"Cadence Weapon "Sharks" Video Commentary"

This is the video commentary for Cadence Weapon, Sharks. Okay, so I guess we should introduce ourselves.
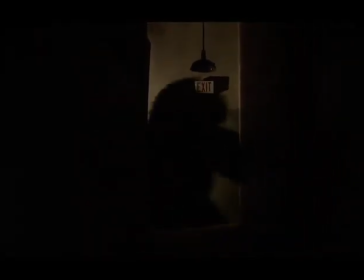0:06 I'm Chris, co-director from Cosmonaut. And I'm Dwayne, the other co-director from Cosmonaut.
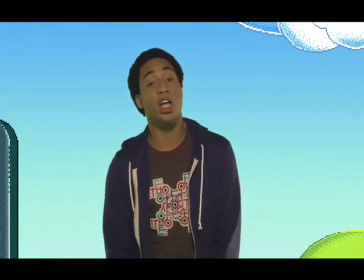0:12 Jay Lee from 1188 Films. And Uncle Matty from 1188 Films. D.O.P was John Choi, who is amazing.
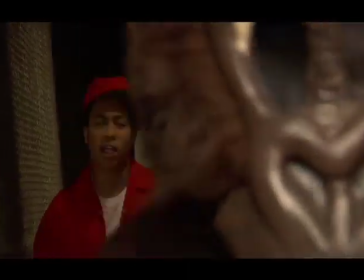0:19 Produced by Mark Milliard and exec produced by Spy Entertainment's Richard Kyrton and Stephen Riff.
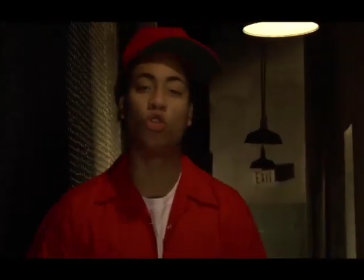0:25 So this is Donkey Kong, which is a lot of live action. We thought it was a great way to introduce us into the worlds that we were going to see afterwards.
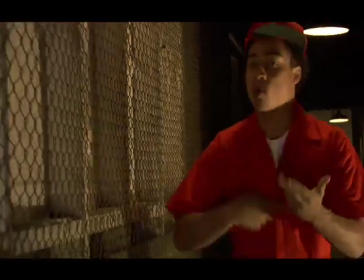0:32 Just wanted to get a real question in the minds of the viewers. Sort of what the hell are we watching?
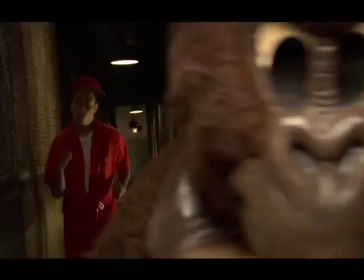0:37 What the hell are we watching? And then surprise them with each corner.
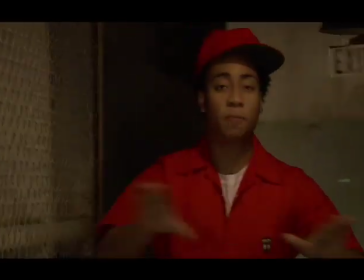0:41 This scene was pretty cool because we had an idea for it and we boarded it and we kind of saw it.
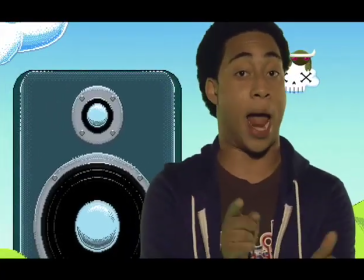0:48 But didn't really prepare for how hot it was until we actually shot it. We should talk about how we came up with this idea.
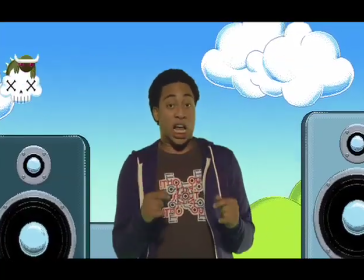0:52 We heard the sound of the song, and it sort of made us think of video games from the 80s.
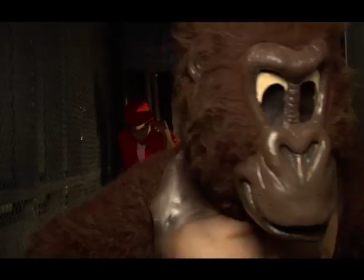0:59 And the goal always is to create a video that looks like the song's sound, and this video is definitely that. This monkey suit was interesting to find, the gorilla suit.
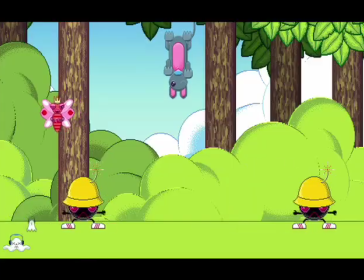1:06 We had arguments about that. There were people that wanted it to be angrier.
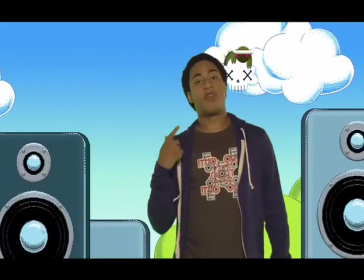1:10 We had some angry gorilla suits, but this one just, I don't know, it stuck with me that his expression just seemed perfect for the song.
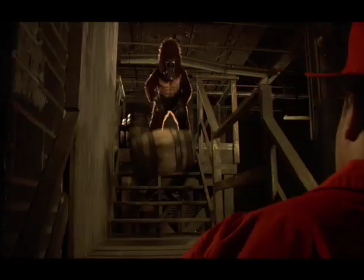1:19 Cadence was amazing to work with. He was someone who, because he believed in the idea, and he believed in our previous work, he just kind of went with it.
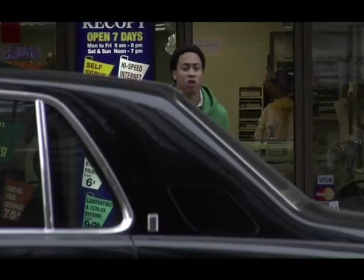1:27 And anything we asked him to do, he would do. Like, okay, you're going to be wearing red overalls and a red hat in this scene.
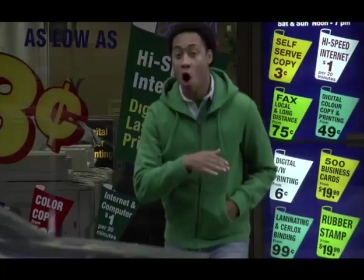1:33 No problem, he did it. I'm pretty happy with the progress action because, again, even though it's live footage, which we shot from Chris' window, by the way, for that angle,
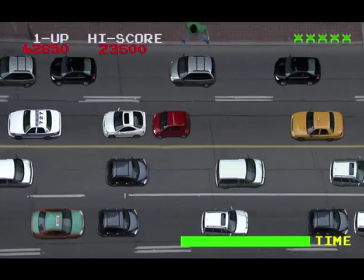1:41 these guys were able to take the cars out and Cadence out and give everything its own life, so I think this is really great.
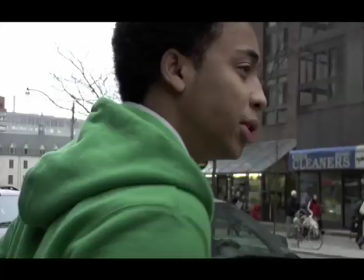1:48 It's beyond my expectations. Cadence was also, he's also a very animated performer, so he kind of fit into the video like really well.
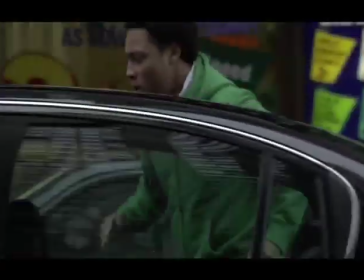1:56 So, Jay, you fought for Rampage pretty hard. Yeah, however, yeah, it seems to be the most unknown one out of them all.
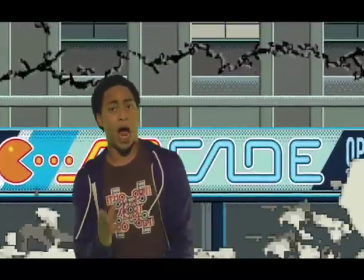2:03 Godzilla, I thought it was Godzilla. Yeah, wasn't it Godzilla? This is, Rampage was one of my favorite games when I was not doing homework.
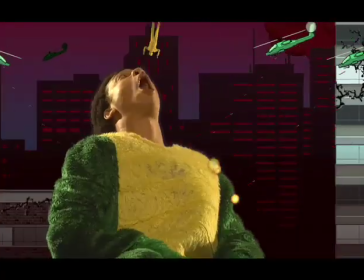2:13 And yeah, I think it was a great mix of performance and concept in a way that you don't see it coming.
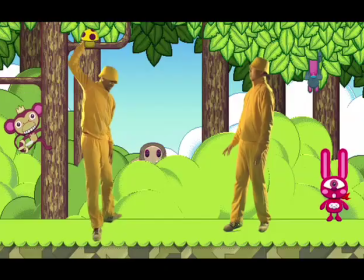2:19 It's a pretty nice ride. We kind of came to this world late. We knew that we wanted Cadence to be performing to something, but we didn't know what.
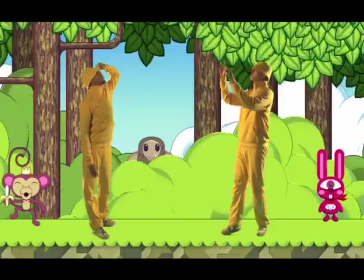2:26 And then we sort of came up with the idea that it would be a forest of creatures, which we sort of named after everyone that worked on it.
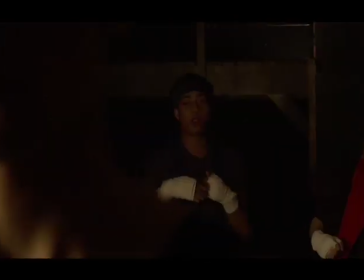2:33 It's double dragon, but it's also the angle that we use for the first shot is from bad dudes. or bad dudes.
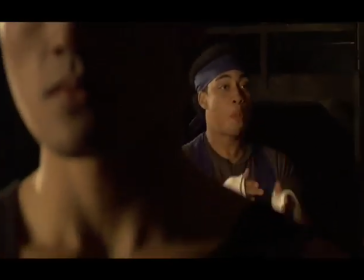2:39 It's almost an amalgamation of a whole bunch of video games, Street Fighter and bad dudes.
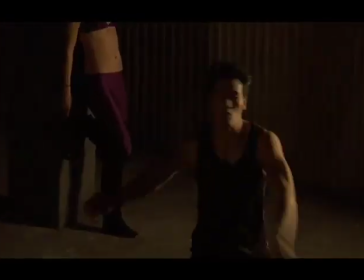2:44 Yeah, actually the best part about that was when they come in and it was flashing. Yeah, that impressed me so much when I first saw that.
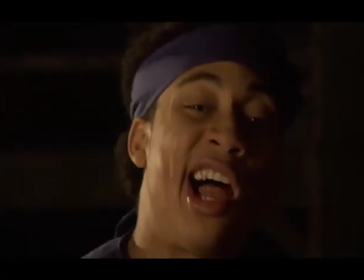2:50 That was a clincher, like, okay, yeah, we're playing Double Dragon here. Finding this location, as well as our hallway, all in the same place is pretty awesome too.
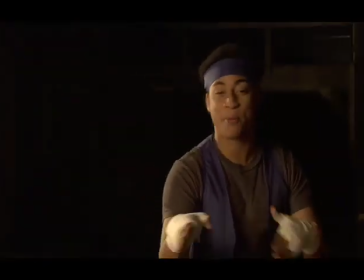2:56 This background cannot be any more Double Dragon. This girl was...
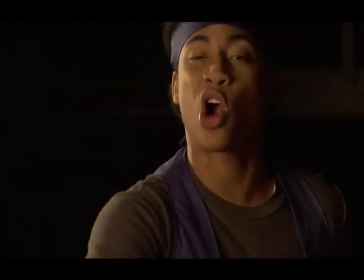3:01 Hot. Hot. And she was also incredibly good. They were all pretty amazing, but by the end of the day, I think that all of their tendons had completely given up on them.
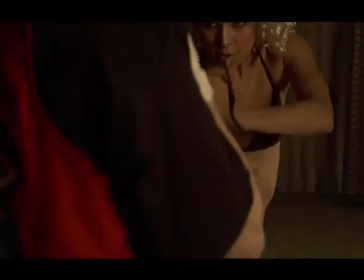3:10 Especially landing on concrete after those moves. Yeah, it was pretty crazy. Also, too, because it's a bit of a, not a big jump to go from the sound of the songs to video games,
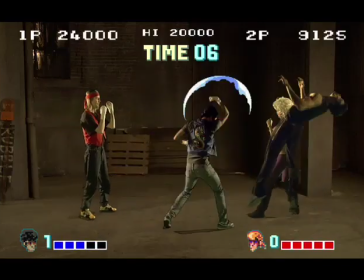3:18 what we wanted to do was incorporate the live world and the effects world in a way that you didn't quite guess right away.
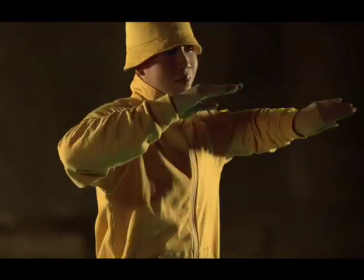3:25 So, we're pretty happy with the way that turned out. This is my favorite. This was nothing to do with Dwayne and I. The Let's Break, completely 1188.
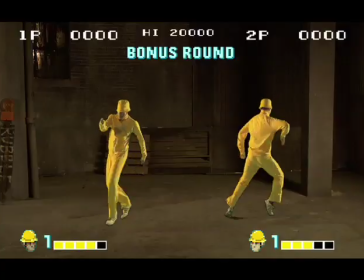3:33 And when I saw this the first time, I was like, holy fuck has this video been nailed now.
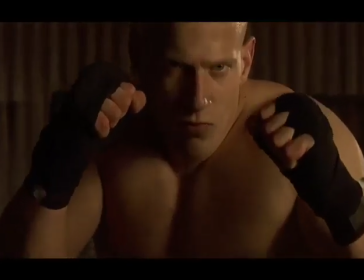3:38 So this was way beyond my expectations too, because when we first sort of seen this,
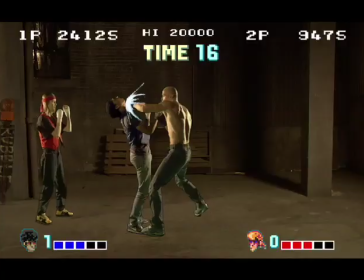3:41 we had no idea how to make Cadence and DJ Weasel actually win the fight, because if you saw the footage of them punching and things,
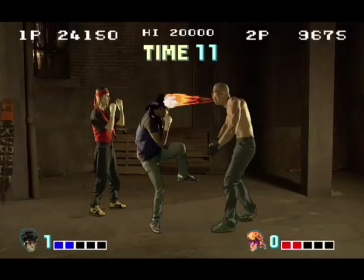3:49 it sort of seemed like the first time maybe they'd thrown punches. Actually, Cadence was great from the beginning, because when we started this idea, it was just really in pieces and not really a full treatment.
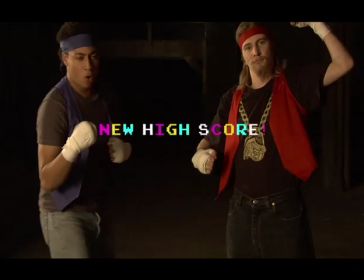3:58 And he saw what we were doing right away and got into it, which was, if we didn't do that, then we wouldn't even be this far.
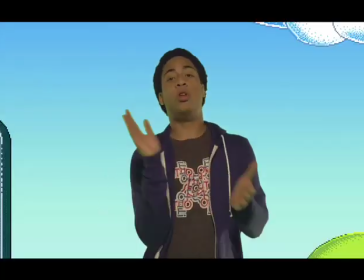4:04 Okay, so here we are. We're going to rewind this, and we're going to talk a bit about the effects here.